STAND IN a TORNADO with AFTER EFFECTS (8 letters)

Hey folks, Jordy here for Cinecom.net, and welcome to Copycat Friday. In this weekly series, we recreate video effects from famous films and music clips. Today, we're having a look at the band Why Don't We and our music video 8 Letters,
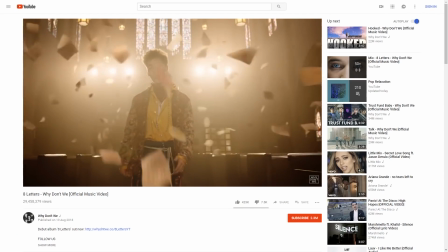[0:44]
in which we can see these floating objects that suddenly start to twirl around super fast.
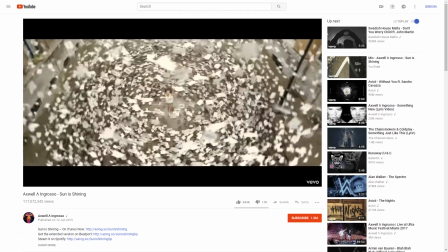[0:49]
Now, this effect has also been seen in Sun is Shining from Maxwell, so the idea could come from either. It doesn't matter, we are gonna make some paper fly around this. But first, let's have a look at this high-quality stock clip of a plane and fly over
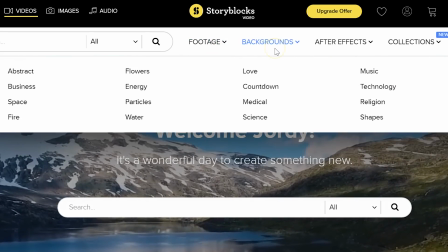[1:03]
to our sponsor Storyblocks to discover hundreds of thousands more studio-quality stock clips,
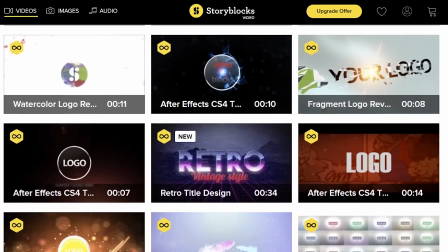[1:08]
transitions, overlays, After Effects templates, and so much more.
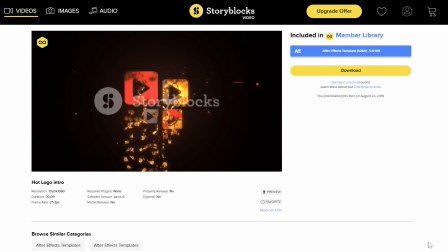[1:12]
If you're into video editing or visual effects, then Storyblocks is a must-have subscription, as you can download unlimited video assets for a single price per year. I can highly recommend to check it out yourself. You can do so by clicking the first link in the description below. And now let's fly through the church.
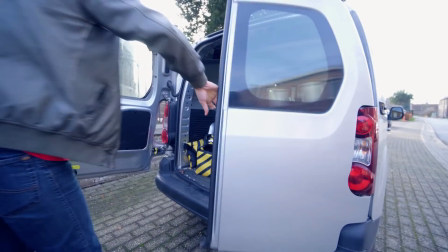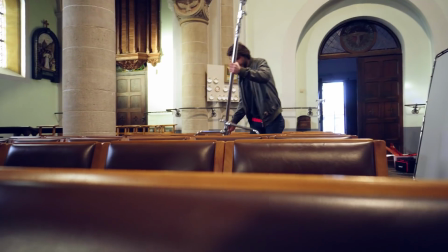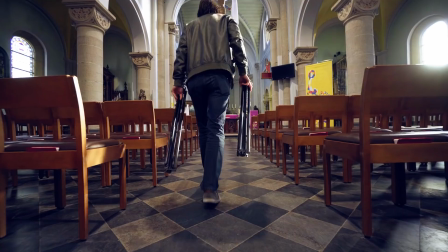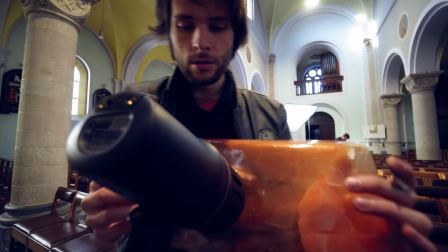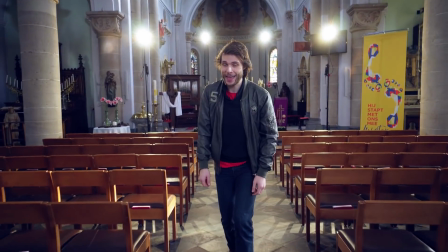[1:55]
Welcome to church, guys. First of all, a big thanks to the community for letting us film right here.
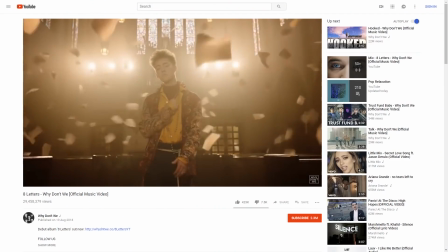[1:59]
Now let's talk about the lighting. In the music video, you can see these three stage lights in the back.
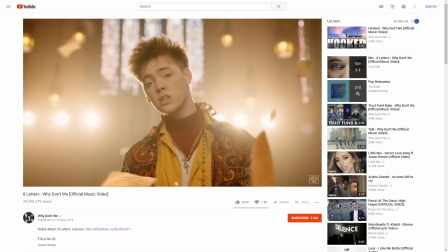[2:04]
These are warm lights, which is pretty cool in that church. Now we kind of recreated that.
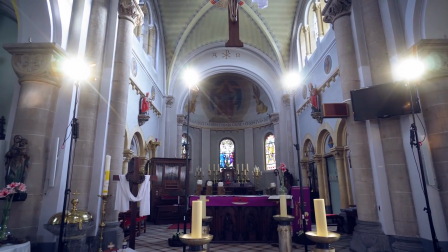[2:09]
For the convenience, we are working with four lights, but we do have that same feeling to it.
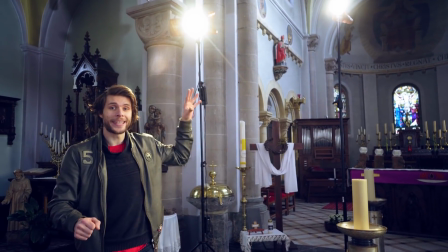[2:14]
We have four LED lights right here, which are daylight balanced. That means it's more cold light.
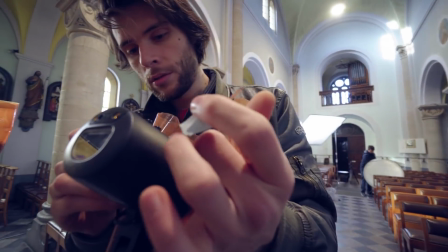[2:19]
So that's why we've wrapped orange filters around them to also make them appear like tungsten lighting and get that same warm tone to it.
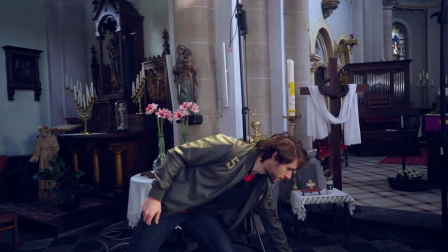[2:26]
Then over here, we have our smoke machine, which is warming up.
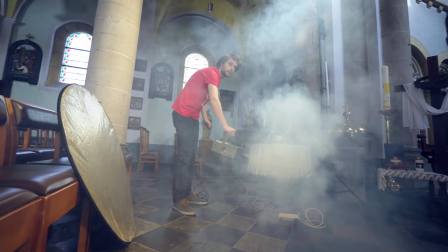[2:30]
We're going to fill the room with some mist later on, and that way we are really going to get those rays of lights throughout the entire church. We've got some beautiful windows out there, and the sun is shining on those windows, which is gonna be really cool.
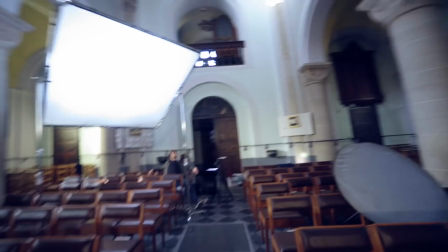[2:42]
Now let's have a look over there. And here we've got the frontal lighting.
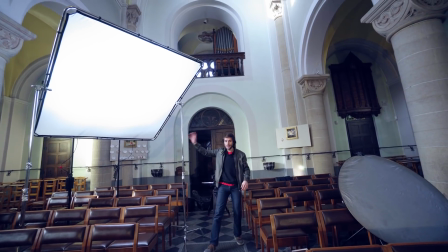[2:47]
We are working again with LED lights, but this time we are keeping them at daylight balanced color temperature.
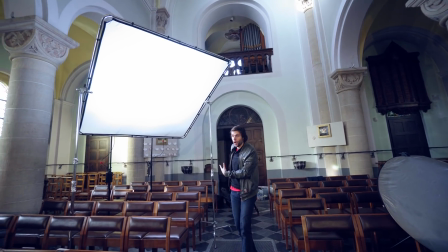[2:53]
Because of that, we can set the camera to also daylight and just have normal skin tones,
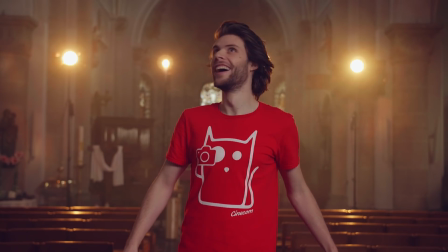[2:58]
but the lighting in the back will be much more warmer, which is gonna be really cool.
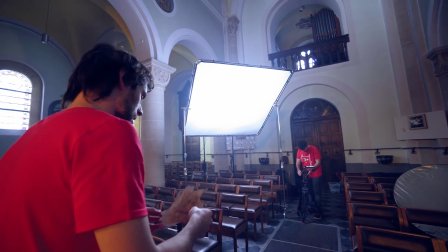[3:03]
We've got a huge softbox right here because we wanna have soft lighting over my skin tones.
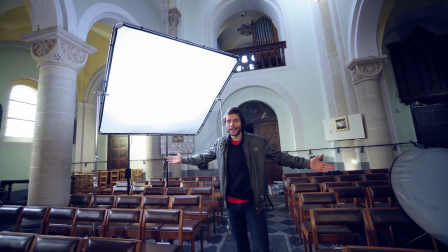[3:08]
So yeah, that's basically the lighting setup and all that we need to start shooting.
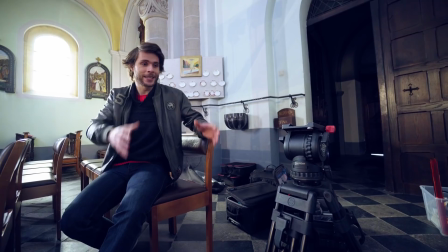[3:12]
Then the only thing that you have to do to take your shot is take out your tripod and put the camera on there.
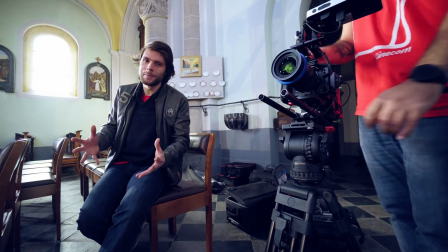[3:17]
Now you can also move your tripod through the space, but that is going to be a lot more complicated when we're going to create the paper particles in After Effects.
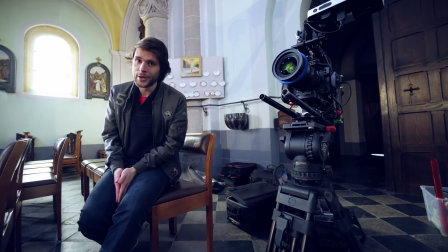[3:25]
However, we have made a tutorial in the past, which was inspired by the trailer of 13 Reasons Why, which you can find a link to in the description below that does cover how to do that.
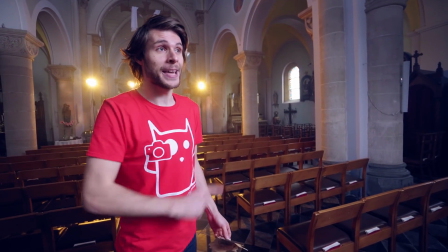[3:38]
So we've just made the shots that we need, but before we're gonna pack everything up, there's one last thing that we have to do, and that is make a shot of the paper itself.
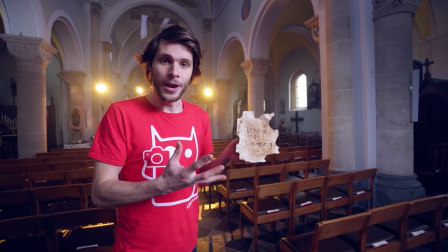[3:45]
And we're gonna use this as a particle for the thousands of papers that are gonna fly around us.
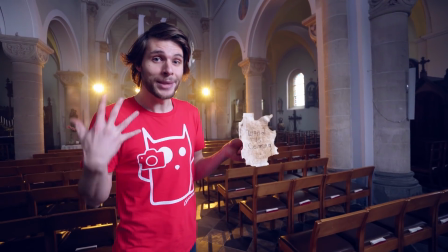[3:50]
So just take a shot of this in the same lighting conditions as you were standing in.
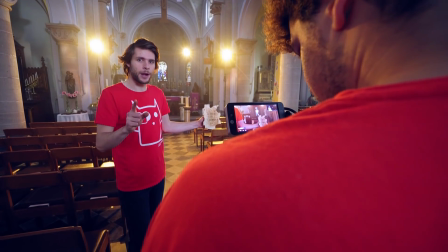[3:54]
The general criteria is just filming this paper, and we're gonna grab one frame out of it, but you can also just grab a picture from this paper, of course.
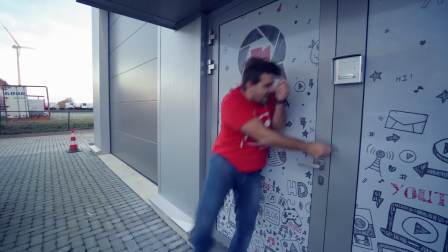[4:01]
We are back at the office. Let's jump into After Effects. Let's start by placing our shot into a new composition.
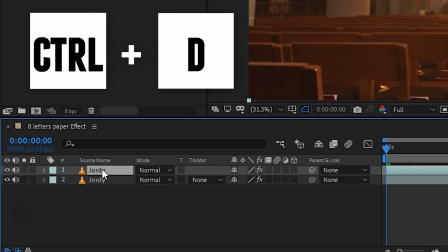[4:10]
Now, since we want to have the papers turn around us, we're going to make a duplication of our clip by hitting Ctrl D. With the top clip selected,
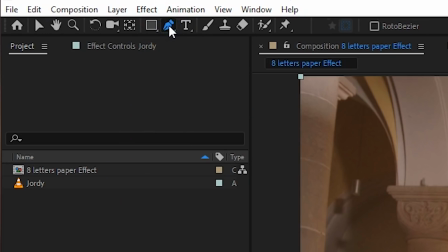[4:17]
head over to the toolbox and pick the pen tool. With this, you can draw a rough mask around the subject.
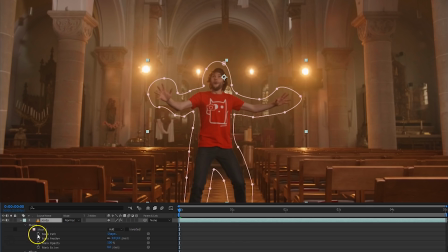[4:23]
If you are moving in your shot, you might need to go into your mask properties, enable the mask path animation, and change it over time so that the mask will follow you. Lastly, increase the feather a bunch. Now we can now go ahead and start creating the whirlwind of papers.